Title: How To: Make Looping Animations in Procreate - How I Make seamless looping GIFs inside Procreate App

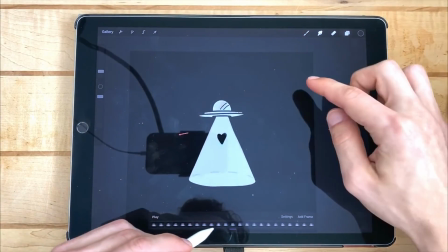[3:50]
I then cycled through and found different spots that I wanted to include these stars in
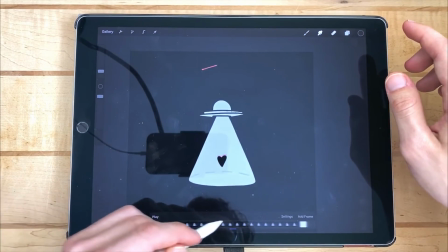[3:56]
shooting stars asteroids whatever you'd like to call them and then I continued
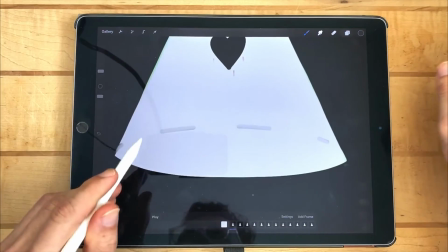[4:02]
on to the next portion of the animation I added these highly transparent
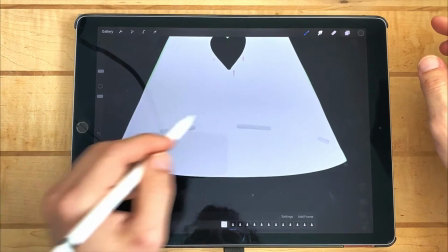[4:08]
broke it up lines to simulate the roundness of the beam coming from
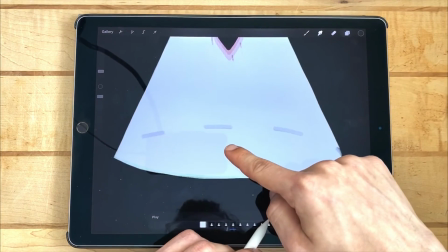[4:14]
the UFO I slowly marched these along like little ants between each frame,
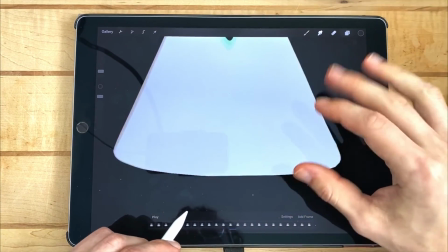[4:20]
casually skipping frames to show the effect of possible flickering from the UFO beam.
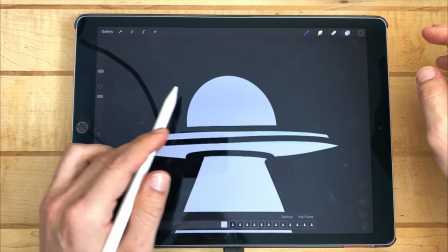[4:28]
Moving on to the shine going across the UFO's dome,
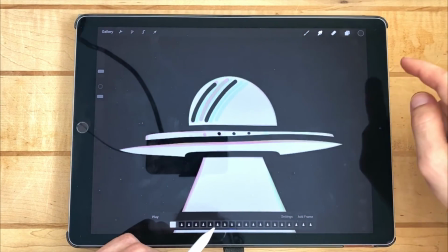[4:32]
I simply drew a couple lines and then slowly shifted them each frame until they exited.
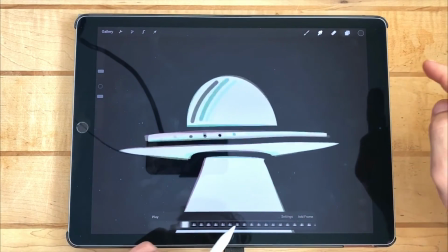[4:42]
Since this shine animation only lasts about 10 frames,
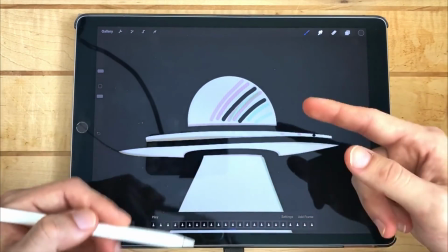[4:46]
it doesn't exactly repeat at the same speed that the heart is since the heart is the full amount of frames.
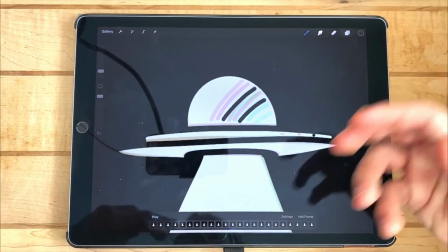[4:53]
This gives an added dimension to the animation so everything is not moving on the exact same time frames.
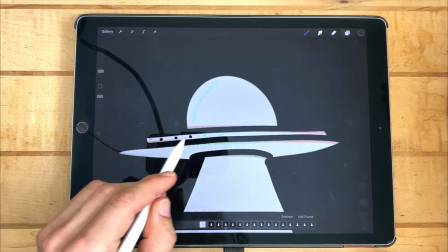[5:00]
To exaggerate this effect I added some small lights that rotate across like a marquee on the UFO.
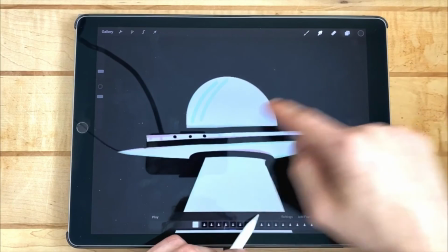[5:09]
You can see them passing through. All I did was create three dots and just shift them over one point each time.
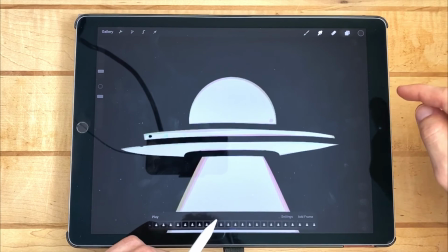[5:17]
By the time it gets to the end, I pause for a few frames to imagine that the light is going
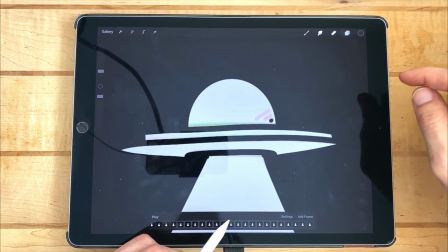[5:24]
behind the back part of the UFO disc and then returning back from the left side.
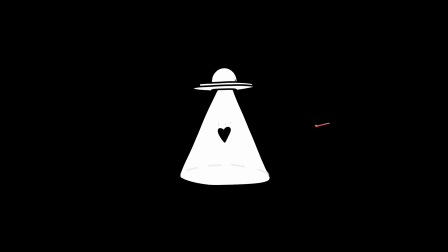[5:31]
So when you play it you get something like this.
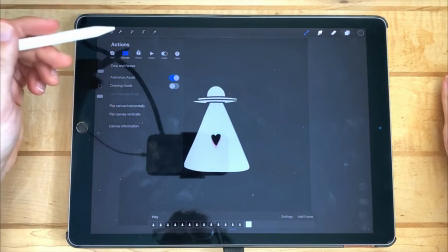[5:40]
To then export, all you have to do is open up your actions panel up here which is the little wrench.
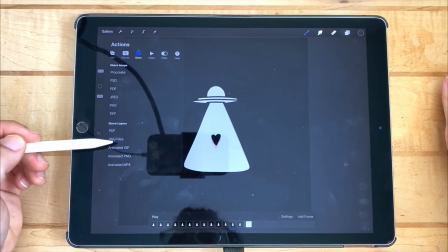[5:46]
Come over here to share and then you have the options down here that says share layers. So you can export many different ways. You can export each frame as its own PNG file that you can import to another program.
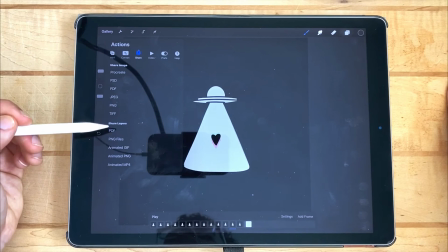[6:01]
This is called PNG sequencing. And you can also export as an animated GIF.
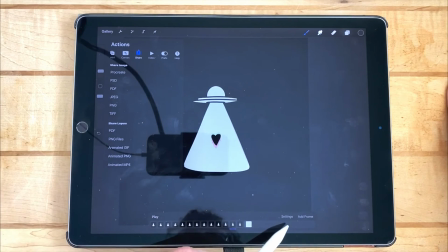[6:07]
Or if you want to upload to Instagram, make sure that it's set to looping and then upload an animated mp4.
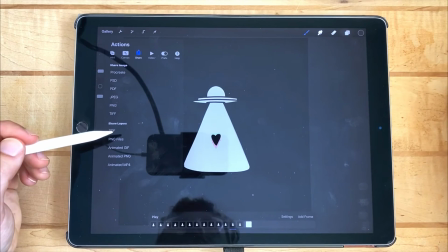[6:14]
I personally like to export a GIF at high quality, a GIF at low quality to upload to sites like Giphy,
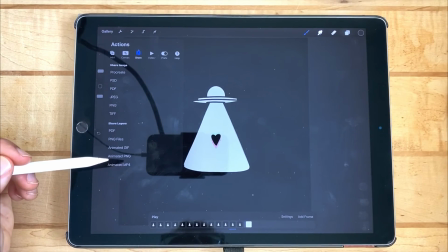[6:23]
and then an animated mp4 at high quality so that I can use it in video editing and do things like this.
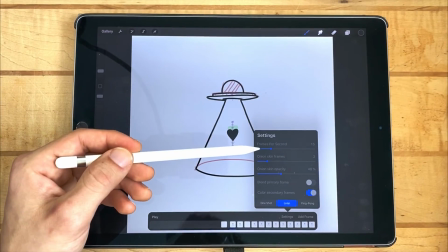[6:32]
I do want to mention that this animation is 15 frames per second.
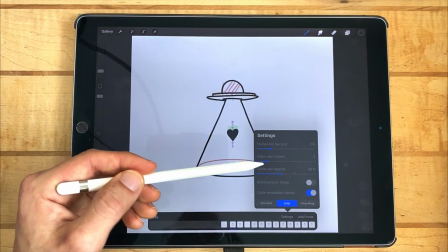[6:36]
While drawing, I used onion skin frames set at 2 so that things didn't get too cluttered,
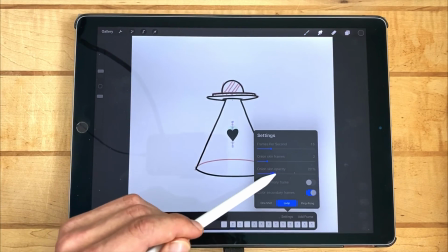[6:42]
and the onion skin opacity I left pretty low somewhere between 20 and 40
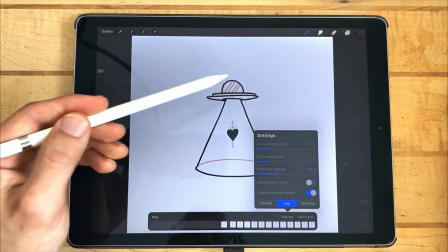[6:47]
so that i can make sure to see the original background layer more than
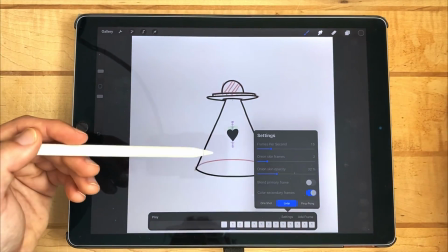[6:52]
the previous onion skin that way my ufo wouldn't randomly
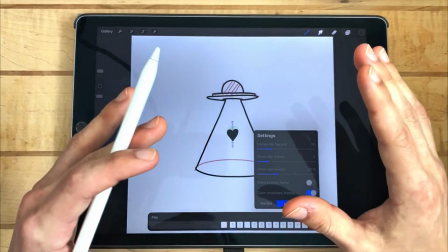[6:57]
grow by the time the animation is finished i wanted it to make sure it stood true to its size and shape and i make
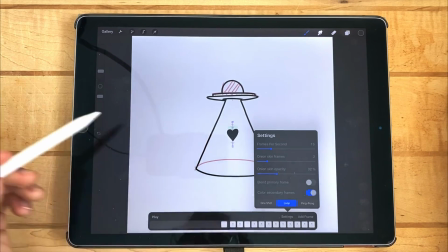[7:06]
sure that mine's always set to loop because that's usually how i like to export things especially gifs when making sure that your animation is going to loop,
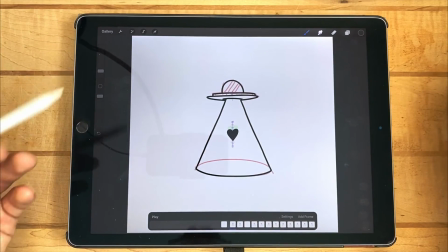[7:15]
you want to think about the starting position of all of the items in your animation.
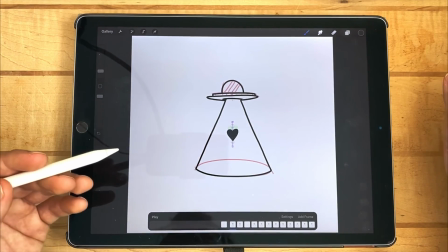[7:21]
Because if the starting position matches up to the ending position,
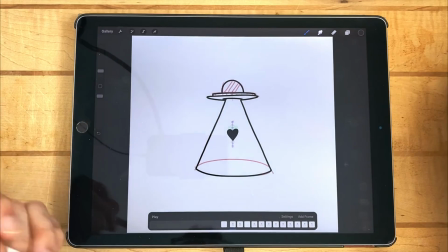[7:25]
then it will loop seamlessly without jumping or cutting to the next frame.
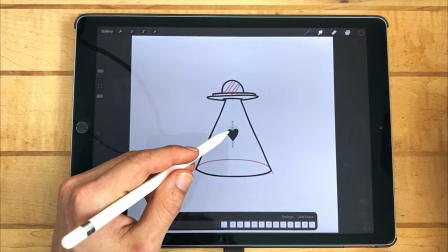[7:30]
So as you can see here, I'm starting at the very center and I'm moving up in the first frame.
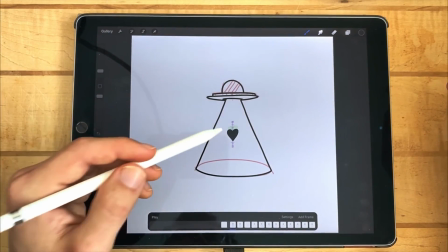[7:37]
So what I want to make sure is that by the time I get to the last frame, I've already gone all the way down,
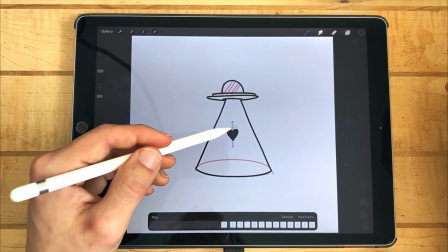[7:43]
and I'm just before the middle again, so that when it starts from frame one,
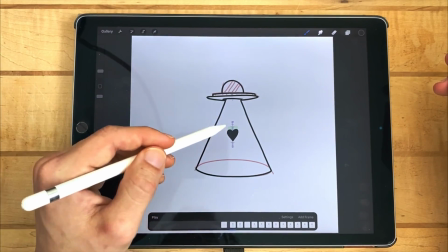[7:48]
I'll be able to jump straight into the beginning of the animation seamlessly.